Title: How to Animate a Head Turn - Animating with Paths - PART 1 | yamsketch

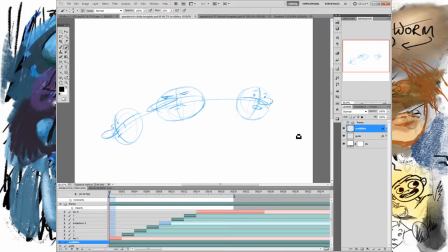5s
Delving into the world of animation here, I want to take a look at a head turn. So I'm just in Photoshop, I'm on my Cintiq, and I'm going to just do this simply. So I'm not using any special software. Photoshop is fine for doing simple animations, especially frame-by-frame animation.
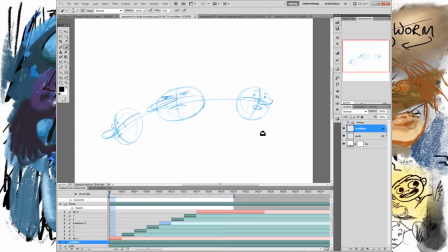21s
So what I have here is a guide, or kind of a map, of how I want this head turn to be. So here's our character. It's very simple. He's a circle. And then if you draw across, in the middle of his face would be his big old bulbous nose,
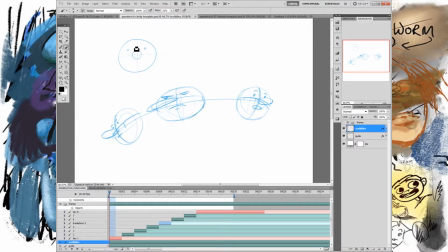36s
and then he's got two little eyes, eyebrows, and he's got a mouth. So this is kind of looks like Man, if you know that character. But really, he's just a very simple character, and then from the side,
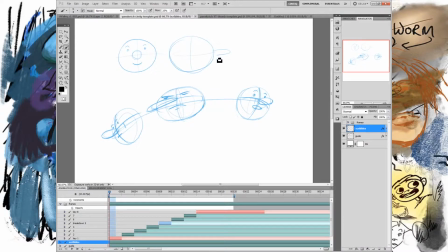52s
same thing, but he would look like got the big old nose like this way, there, this, that. Okay, so this is the model for our character. Very simple. You could add hair to this, you could add ears to this, and this could be a variety of characters if you think about it.
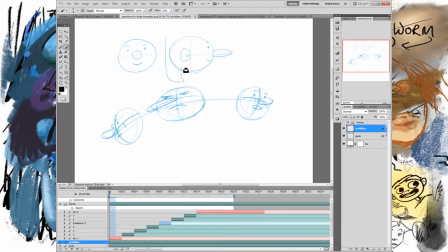71s
Or it could be a girl with a big nose. Why not, right? Or it could be a monster, or it could be another thing. You know, this character could be all sorts of different kind of characters.
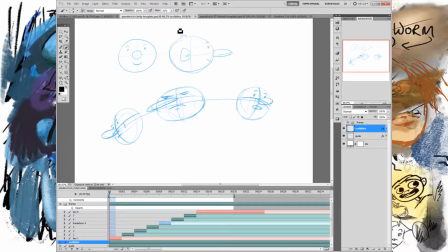86s
It could be a robot. But the point is just to have a very simple character to work with. And so this is our little dude. And the nose is big enough that it's going to kind of flop behind.
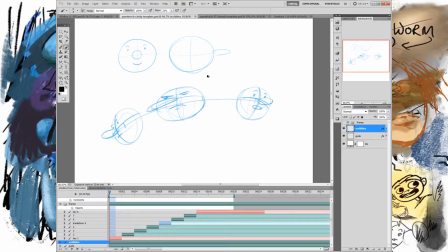99s
So this is a little bit of secondary motion. But I want to kind of just go over the basic idea here for like a nice head turn. And the basic idea is this. I'm going to erase that.
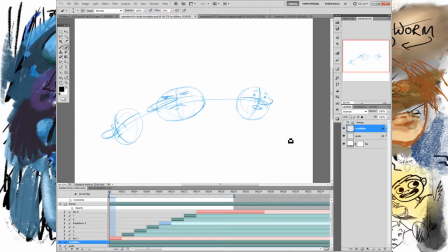114s
First, you want to give yourself a map. Okay? And then from that map, we can make drawings. If you look here, you can see I have 8 drawings here. And then when we play this, we can see that we've got a little head turn.
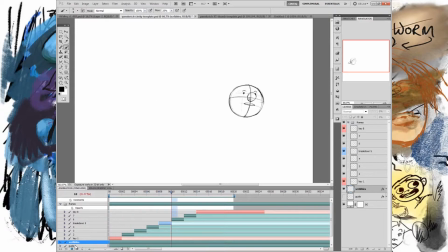130s
Okay? So it's a head turn and also a head move. And also he's kind of changing his expression from just nothing to like a little bit of surprise. Oh, what's over there? Oh, what? What? Oh, okay. So that's what we're going for today. And I kind of want to show you how to start that and how to approach it.
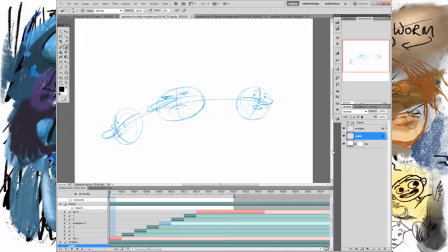148s
And this is kind of going to get into some more basic ideas about animation in general. But here's how this works. First, I want to have
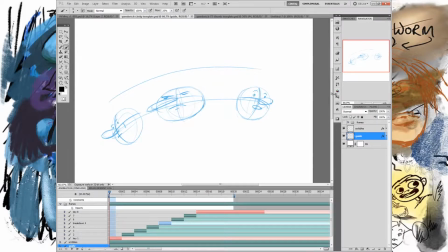167s
just a line. It took me a while to say that. So I want to take an idea in my head of what I want the movement to be, this case moving from left to right, and then I want to create an arc or a curve that represents that. So the curve doesn't have to be flat.
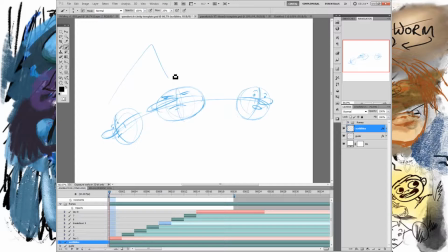182s
It could be wavy, it could be sharp, but this is basically going to define the motion. So this is going to be, if the head bobs, then here's a head bob, bob, and then look over,
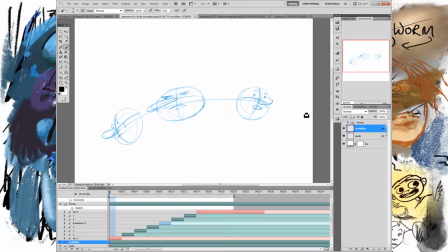198s
and that's basically going to define the path that he's going to turn on, okay? So when someone turns their head, they don't usually stay stationary, because that means they would have to like plant their neck in the ground and then creepily pivot their head around that and then rotate this way, right? People don't tend to do that.
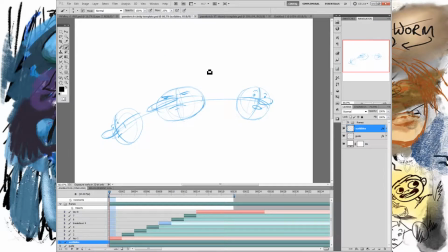214s
What they tend to do is they tend to move their whole body, or their upper body, their shoulders, and then their neck follows, and then their head comes with that. So that's why I have this motion. It doesn't have to be this big. He could just move from here to here, looking this way and then looking this way, right?
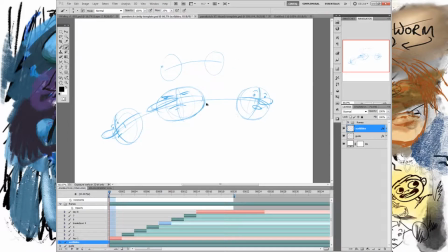230s
It could be a smaller move like that. But I just wanted to exaggerate it a bit so we can see it. But the point is that things move on a path. So it's better to start with that path so you know where things on that path go. Okay, so that's pretty simple. The other thing about arcs, since I'm drawing an arc here, arcs come from circles.
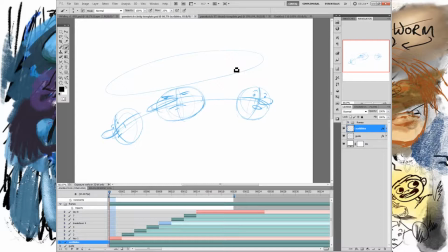248s
And if you draw a circle in perspective or at an angle, you get different kinds of ovals, right?